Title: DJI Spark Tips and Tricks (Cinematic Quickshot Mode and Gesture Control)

Now, one of the cool things about the Spark is the ability to actually use hand movements and palm control to do some interesting things. You know, first of all, you can just tap the power button twice when the spark is in your hand and it just takes off right there.
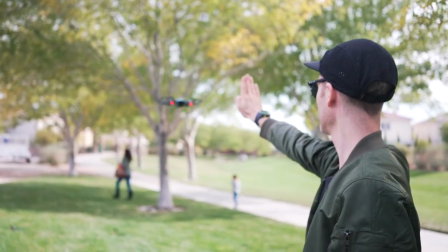264s
Then you can start doing palm control and I was surprised because I've seen different videos about this online but our first time testing this out it was very responsive.
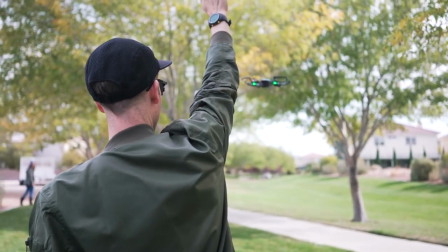272s
We could get it to go up, down, side to side and that's nice. You could get the drone right where you want it and then of course do the selfie mode.
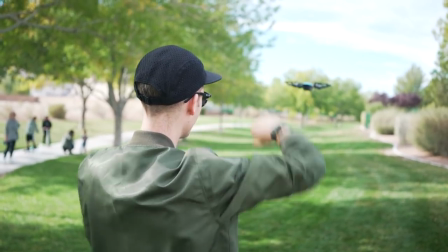278s
You just throw up the box with your fingers. It kind of has a delay. You watch the lights flash and then it'll snap that selfie for you. So great for just family stuff or group stuff if you're hanging out with friends or your crew you even want to get a behind the scenes shot on like a video shoot a lot of different things you could do there and then also has palm land so when you're done you just put
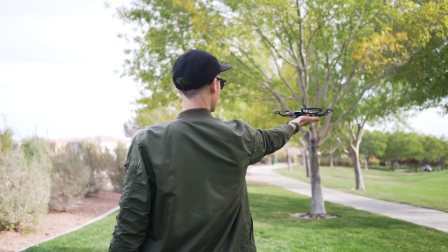297s
your palm under there the sensors see that and the spark will land in your hand so all in all it's pretty cool because you've got quick shot modes you also have those gesture controls but you also have other intelligent flight modes like active track similar things that you may have seen in even other dji drones are all in there a lot of different choices for getting creative video shots. Tip number four is simple and clean camera movements. I've learned that one of the secrets of getting awesome footage out of drones is actually to keep things simple and to avoid jerky movements or anything that's too complex, especially if you're new to drones. For example, one of the things I like to do is get close to a building or an object and then just lift up straight.
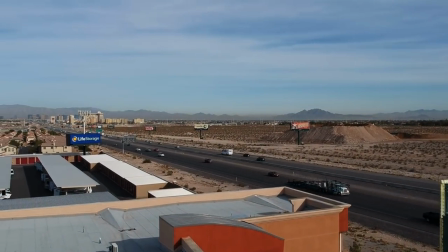340s
What ends up happening is you see the movement of being close to that building and then you see the reveal shot as it
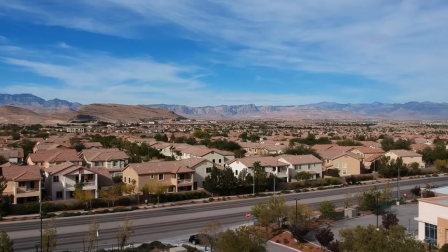346s
crests over the top and maybe reveals tons of landscape or a sunrise or a sunset or something like that.
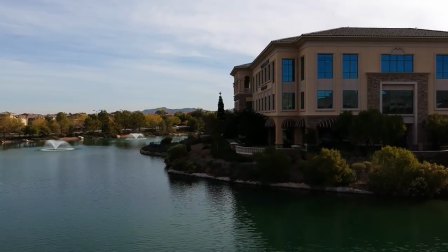353s
So that's kind of just a simple vertical shot. The other option is going just horizontal.
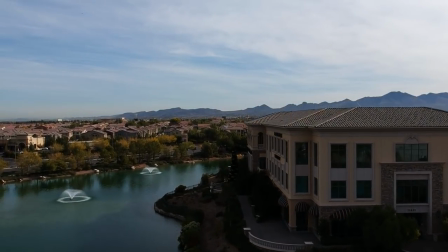358s
This is great if you go around like a train track or around a coastline or even just along kind of a
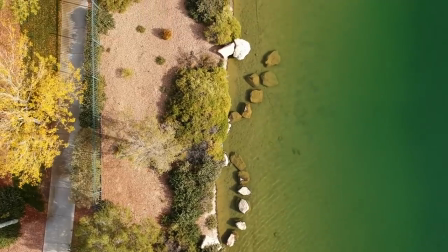364s
road and something that is revealing that shot progressively and you're just flying in a straight line.
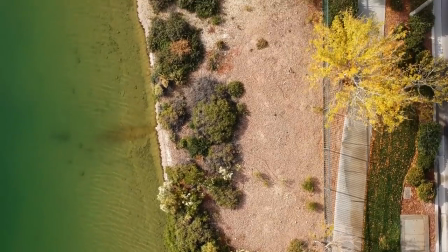371s
Again, keep it clean, keep it simple and you can get some really cool looking shots. Another example is flying at low altitudes.
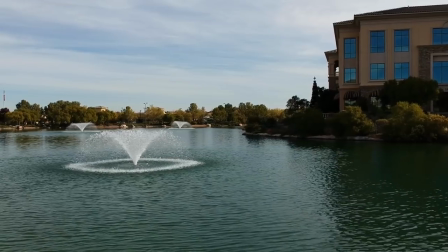379s
Now, of course, always be safe and be careful with these types of shots, but you know, when you're really high in the sky, it's not that dramatic, but when you're close to the ground,
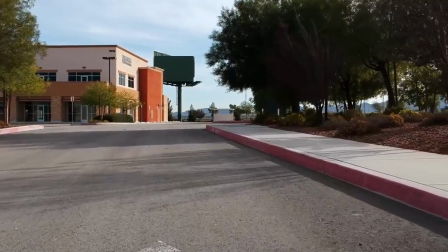387s
it simulates a lot of movement. You really feel the movement of the shot as it's traveling along the ground. And then finally, consider flying close to different obstacles and objects. Now, of course, always be careful with this shot as well, but you know, when you fly close to things, it creates a very cool effect.
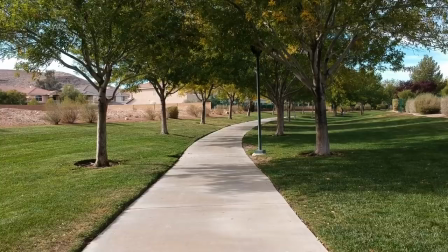404s
So for instance, we're just shooting right here in this park area, and as we're flying down this path,
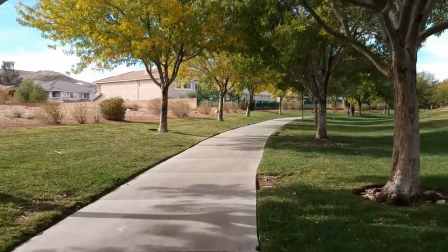409s
you can see the motion of trees passing by really creates cool drama and a great visual for the drone. And what's cool about the Spark is it's really easy to navigate and fly in these areas because it's so small, and even just the propeller guards gives me a lot of peace of mind, plus the sensors. I've actually crashed a fair amount of drones in my time, and so, so far, navigating with the Spark has been awesome. and those are a few tips of keeping things clean, keeping things simple so that you can get awesome looking footage to use in your videos, your vlogs, and all of your creative projects. And tip number five is use the remote. Now what's cool about the Spark is you can use it with just a smartphone to get it set up and you can use it with gesture controls and things like that. So you technically don't need the remote and I believe that the Spark right now at the time of shooting this video is around $500 USD but you can check current specials and whatnot. we'll link to those in the description below.
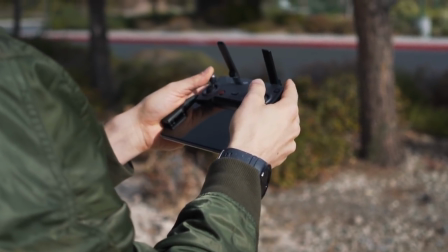463s
But what's cool about the remote is it gives you a lot more control, a lot more versatility, and we've actually been testing out the Fly More Combo, right? And so with that, you don't only get the remote, but you get the propeller guards and also an extra battery. And with the battery life being about 16 minutes, having an extra battery is super nice because we find that we're not shooting for very long when all of a sudden we need to switch the battery out. So definitely recommend the Fly More Combo, but the remote is huge because it allows you to have more scalability, right?